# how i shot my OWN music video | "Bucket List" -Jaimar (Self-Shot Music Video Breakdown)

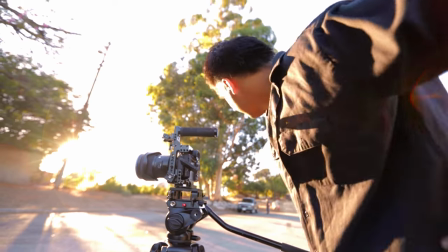[4:06]
oh the sun's coming out sun is coming out but we positioned in a way for the close-up that it actually ended up working in
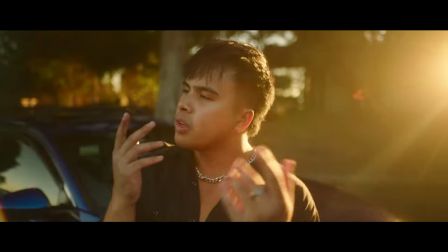[4:16]
our favor and the video for that very specific close-up ended up looking
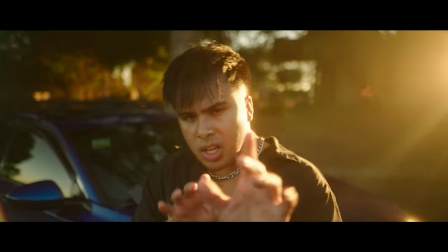[4:20]
so sick i used it for the actual uh thumbnail of the music video i wasn't really liking it at first i tried to you know cover it with some with some fake flags that i have so like using like
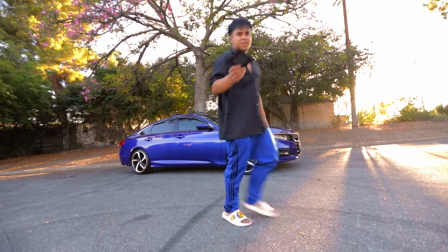[4:34]
a lens filter case to try and cover the sun this is where i'm gonna use this is my flag we need a flag to come here check this
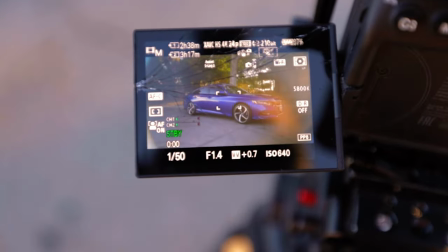[4:42]
out in this shot you can see that there's a really bad glare coming on the side so i'm gonna use this prism lens effects uh thing to kind of just get rid of that it didn't work out so i ended up just sticking with it and it ended up looking really really nice so although i am self-directing it and i'm pretty much self-shooting it it's not gonna be entirely just you if you want to
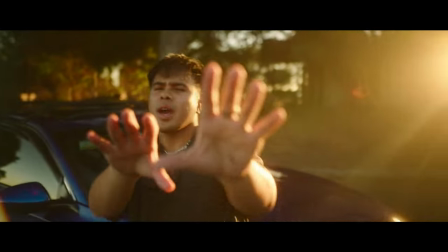[5:06]
have some movement in there i could have had it static again and then just add fake handheld shakes in post but i didn't want to do that and thankfully
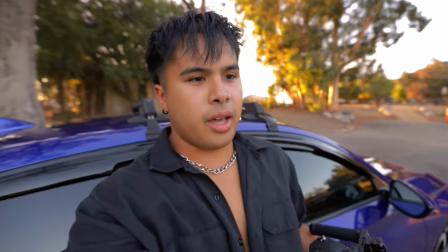[5:14]
kiki was um wanting to help me so right now we just got a wide shot and then we just got a close-up shot now
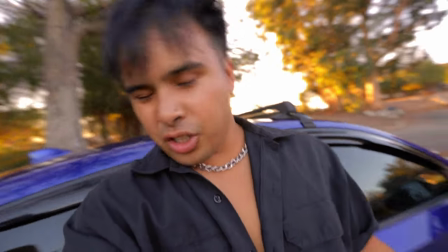[5:22]
I need to get a handheld moving shot just to add some movement to it Kiki's gonna hand hold it for it for me and then I'm gonna get
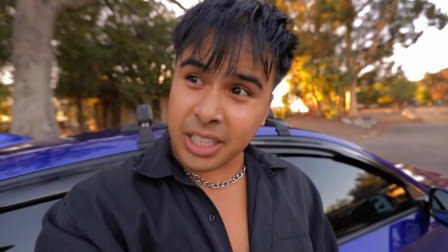[5:30]
a fisheye shot and then me dancing and then just
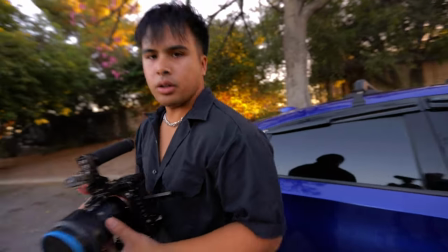[5:35]
inserts and that should be it yeah I'm gonna give you this and then you're gonna just zoom in and out kind of like what I did for you for don't sleep repeat is there autofocus yeah I switched lenses I went from the wide
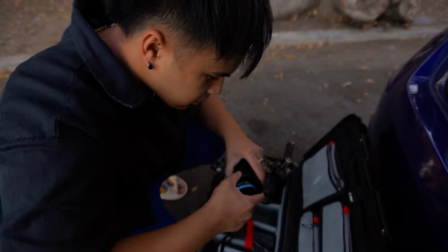[5:48]
lens into the zoom lens so I can get her to get some different focal lengths as she's going handheld shooting me and i knew that i wanted some shakes in there just to
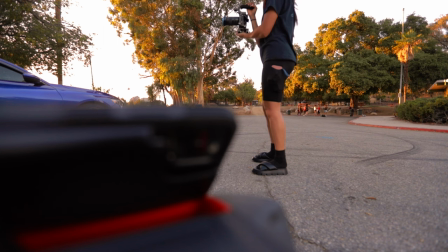[5:56]
give it some intensity some movement because it's already one location having different angles but also having different styles of uh movement in there is gonna make a huge difference and it will make your video look a little bit better because you have two different kinds of movements we had the handheld shakes and then we had the gimbal movements for a smoother feel and it just it honestly makes a huge difference and there
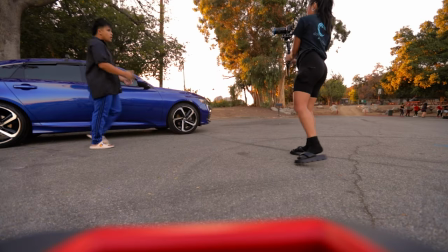[6:22]
was like this cool moment in the video specifically with the gimbal where i would move one way and then kiki would move the opposite way and it would just create this like
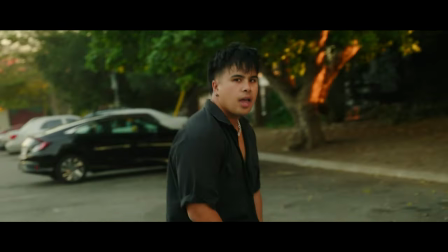[6:30]
cool orbiting movements with the gimbal really made the video stand out so i really enjoyed that now let's talk about how
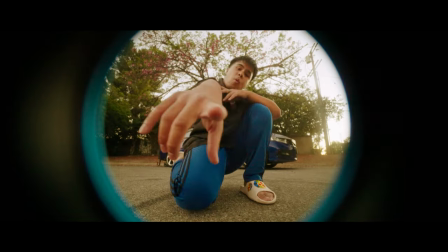[6:37]
we got this fisheye look i feel like in every self shot
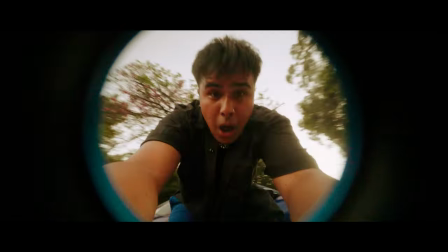[6:42]
music video or any any video i do in general i'm always gonna add like some kind of really wide or fisheye look just to add some texture to the video just to add a different feel and perspective to the video but
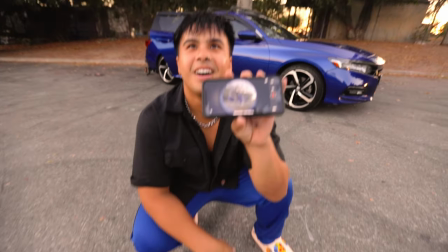[6:56]
look at that i can see myself